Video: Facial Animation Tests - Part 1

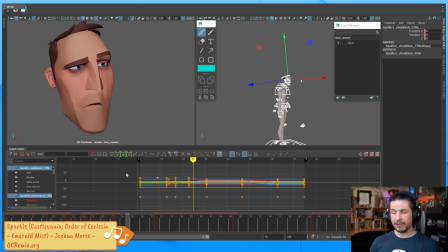[86:43]
Oh, David, if we have time, I can definitely take a look at your shot. It'll all depend on how much time we have, because I do want to at least get this expression here done. Because this is where we start getting into the really fun stuff. And Jérôme, bonjour!
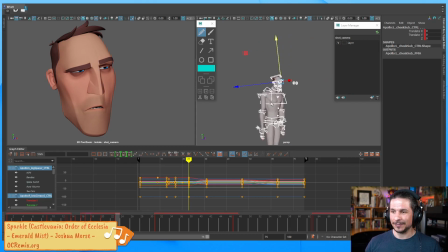[86:58]
It's been a while. So let's take a look at this motion here.
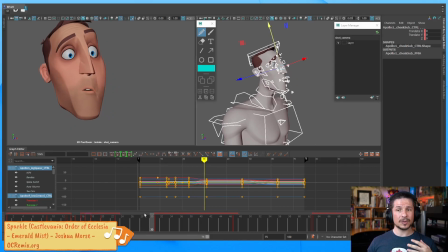[87:03]
So this is the tired to the surprise. Now this is where we're going to have a lot more fun to really break things down. Now before I start breaking this down, and hey Jérôme, thank you so much for the sub. Hey, thank you so much. I really appreciate that.
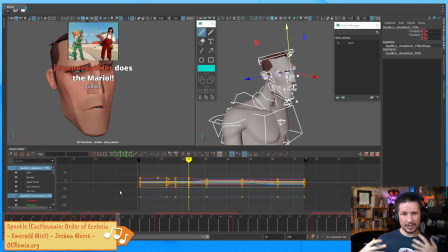[87:20]
So here, we really want to start breaking things down and not have everything react at the same time. The first thing I want to do is I want to make sure that the head doesn't start moving too soon. If we remember in our reference here, so let me bring this over.
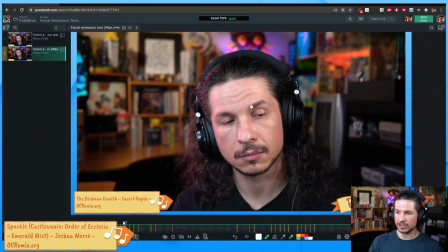[87:39]
In the reference, you can see how the expression starts moving here on frame 23, but the head only starts moving on 26, so 3 frames later.
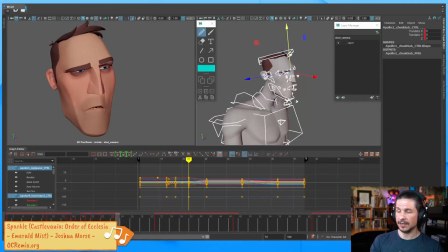[87:53]
So in our case, we want to do the same thing. And I'm starting with the head because everything on the face is going to be based on the head angle, so I want to get that to feel right first. So from frame 23, we go to frame 26.
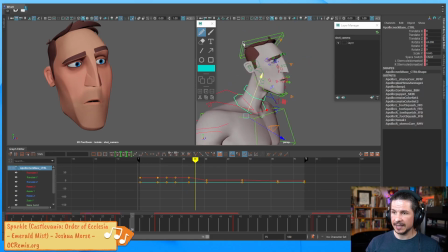[88:13]
Yeah, that should be good. And I'm just going to take my neck and head controls and copy those keys over. So the head stays still, and now you can see the face react first, and then the head goes.
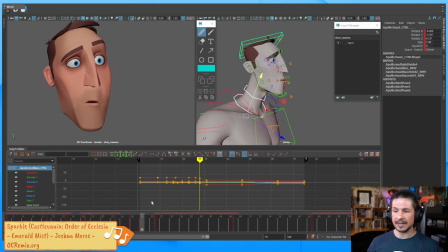[88:28]
Now, from here, let's add just a few quick breakdowns to the head and neck, just to make this a little bit more interesting.
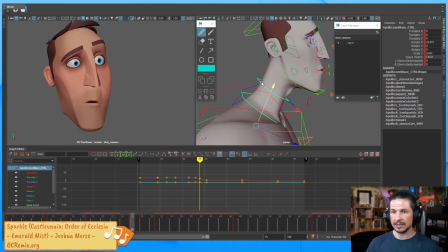[88:37]
So the first thing I want to do is make sure that the neck eases out a little bit more. It's kind of just snapping out too quickly. You can see that curve right there. Let's ease that a little bit.
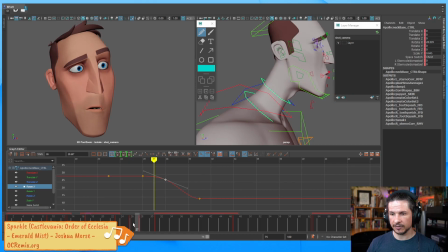[88:53]
So the neck starts to go first, and maybe a little faster than that. And then as it comes through, it's got this shock to it. I can add just a little overshoot here.
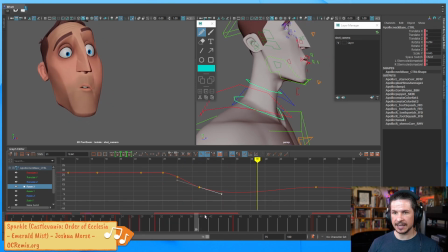[89:10]
So now this is going to be a big overshoot. The neck goes back, and you can see how it keeps moving back as it goes through here. It doesn't just hit a wall and stop. So let's actually build this in a little bit more cleanly.
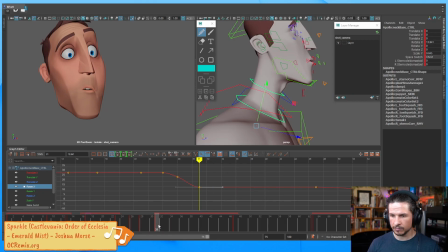[89:25]
I want that overshoot maybe for 3 frames. We'll push this over here a little bit. Push that down just a bit. And then have the head settle by this point here.
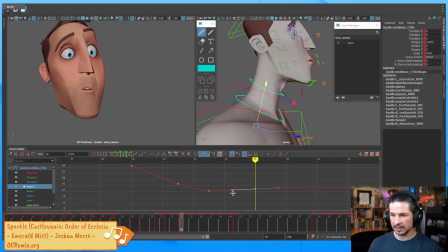[89:45]
We just build in that little bit of an overshoot. And then you see how this curve is linear? I don't like linear curves.